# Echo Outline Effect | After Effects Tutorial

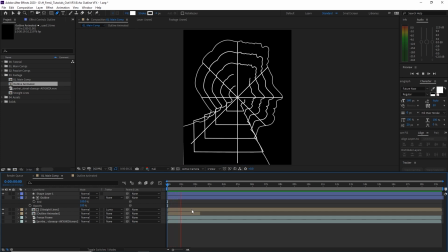16:23 And it's starting to look better, except I think that it can be timed in a way where, let's say, it reveals the moment that we see this outer layer. Otherwise, it's a little bit weird how it's protruding. So kind of like this looks a lot better. There we go. And we can always retime this if we wish.
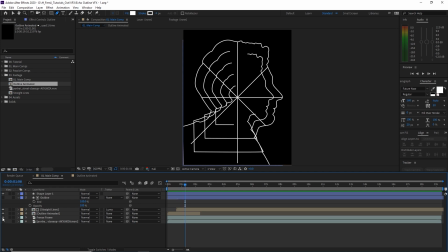16:42 So if you've made it this far, you are almost done. What you want to do is turn on that freeze frame. And then basically, I'm going to hit T to bring up the opacity.
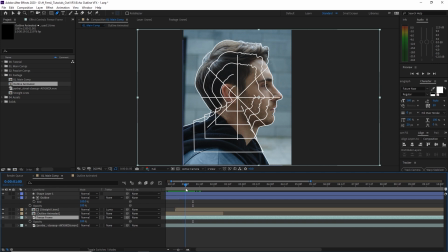16:49 And I want to reveal this image the moment that the outer layer is basically showing.
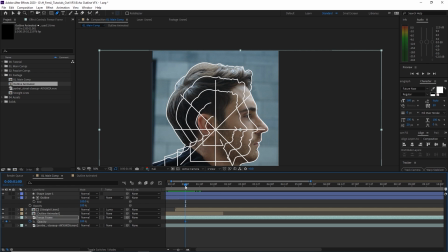16:54 So I'm going to hit the stopwatch over here to keyframe it. Hit zero over here. And then just kind of move it around and boom, there we go.
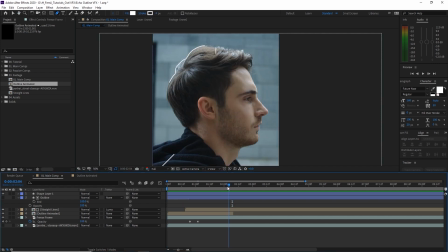17:06 And then around this point, I kind of want the footage to start playing so that it's not, you know, too static, but that's totally up to you.
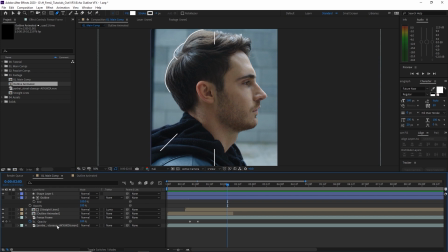17:14 Essentially, your outline effect is already done, but I'm going to basically take this, which is the footage that we did not freeze frame.
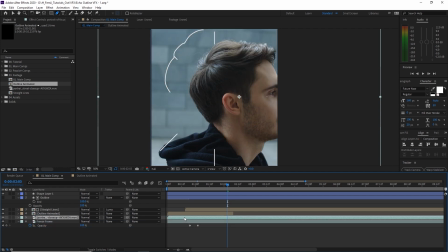17:21 I'm going to put it on top of the freeze frame layer and then time it so that it's placed over here.
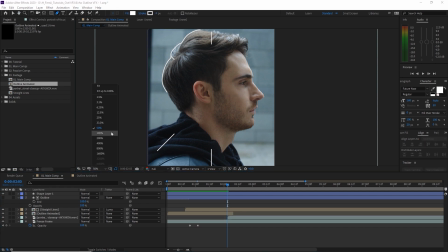17:27 So starting from around here, I am hoping that it will play.
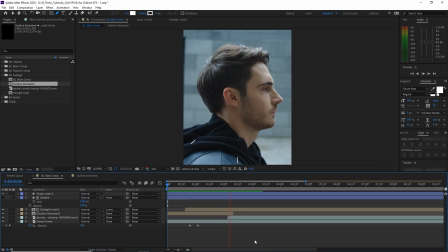17:30 So from the very beginning, and boom, congratulations, you are done the effect.
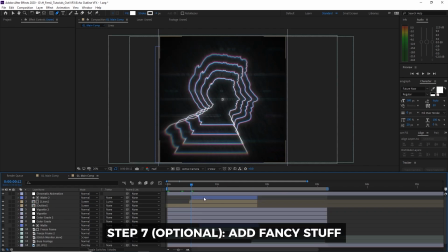17:36 Now let's quickly look at this other comp that I made where it's a little more refined and I added some other effects to it.
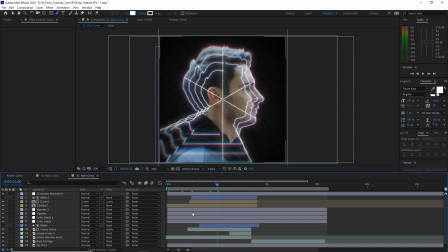17:42 And I'll walk through exactly what I did to make it a little bit fancier in case you want to add some final touches to give it that Coffeelicker feel.
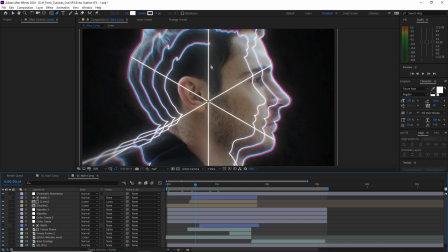17:49 So one of the things was adding a chromatic aberration, which you can either use a plugin.
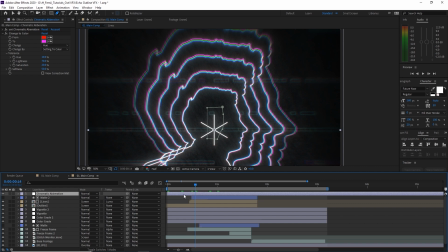17:54 In this case, I use Red Giant's Chromatic Aberration from their Universe series, or you can do it manually in After Effects, which is pretty easy to do. It's a very simple RGB effect. And if you don't know how to do that, then drop a comment down below and maybe we'll do a tutorial about it.
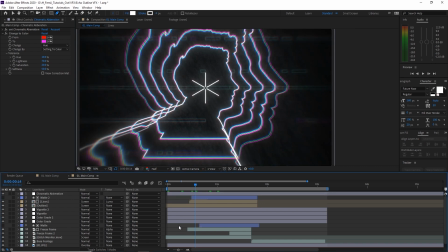18:07 And another thing I did was I overlaid some texture underneath. So what I did was I took a glitchy monitor type of effect over here.
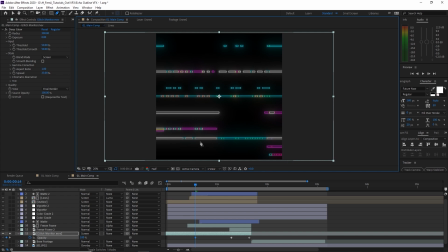18:14 I'm just gonna change the opacity to 100 so you can see, and added a glow to it. And I got this from Envato Elements.
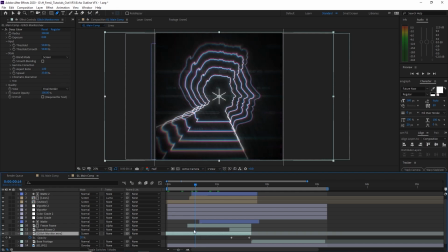18:19 As you can see, they've got motion graphics that you can choose from as well. I'm just gonna undo all this. And then I have this texture, this kind of like chalky texture in the background.
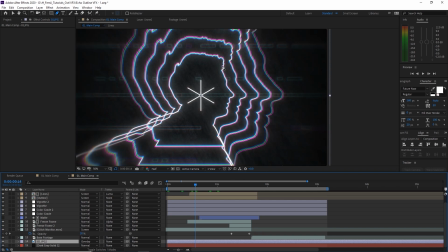18:28 So it's not just a simple black. And then I added some noise to it. So those are some optional things that you can add.
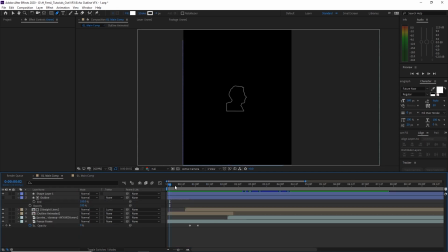18:33 And essentially that's the only difference between what we taught earlier and what you see now. But once you're happy with your animation, all you have to do now is hit Control M to bring it into your render queue.
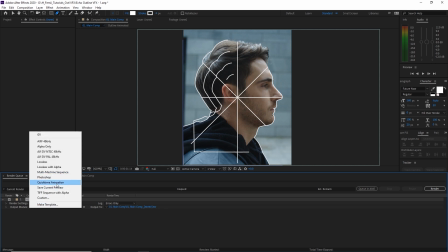18:42 And then you can render it to whatever settings that you would like. If it's going on Instagram, usually I like using H.264, which is not appearing over here, but you can queue it in AME, which will give you more render settings to choose from. And that is it. It's as simple as that. You can use it in your next title sequence or promo video, anything you can think of really. And Josh and I are both excited to see what you guys come up with. Now, as always, stay tuned for the next tutorial from both Josh and myself.
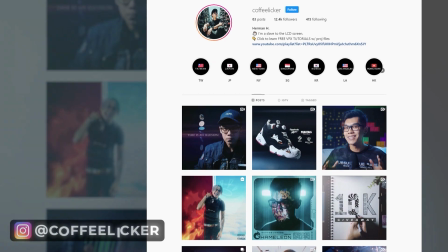19:08 And if you haven't done so already, check out my Instagram at Coffeelicker to see what I've been up to. And until the next time, take it away, Josh. Herman, thank you so much for yet another incredible VFX tutorial. Please make sure to watch all the other incredible tutorials that we have in this month's Creative Week with Herman Huang. I got two more videos for you to check out right here. Remember to get your free month of Envato Elements in the link below. Thanks so much for watching, guys. And as always, remember to keep it chill.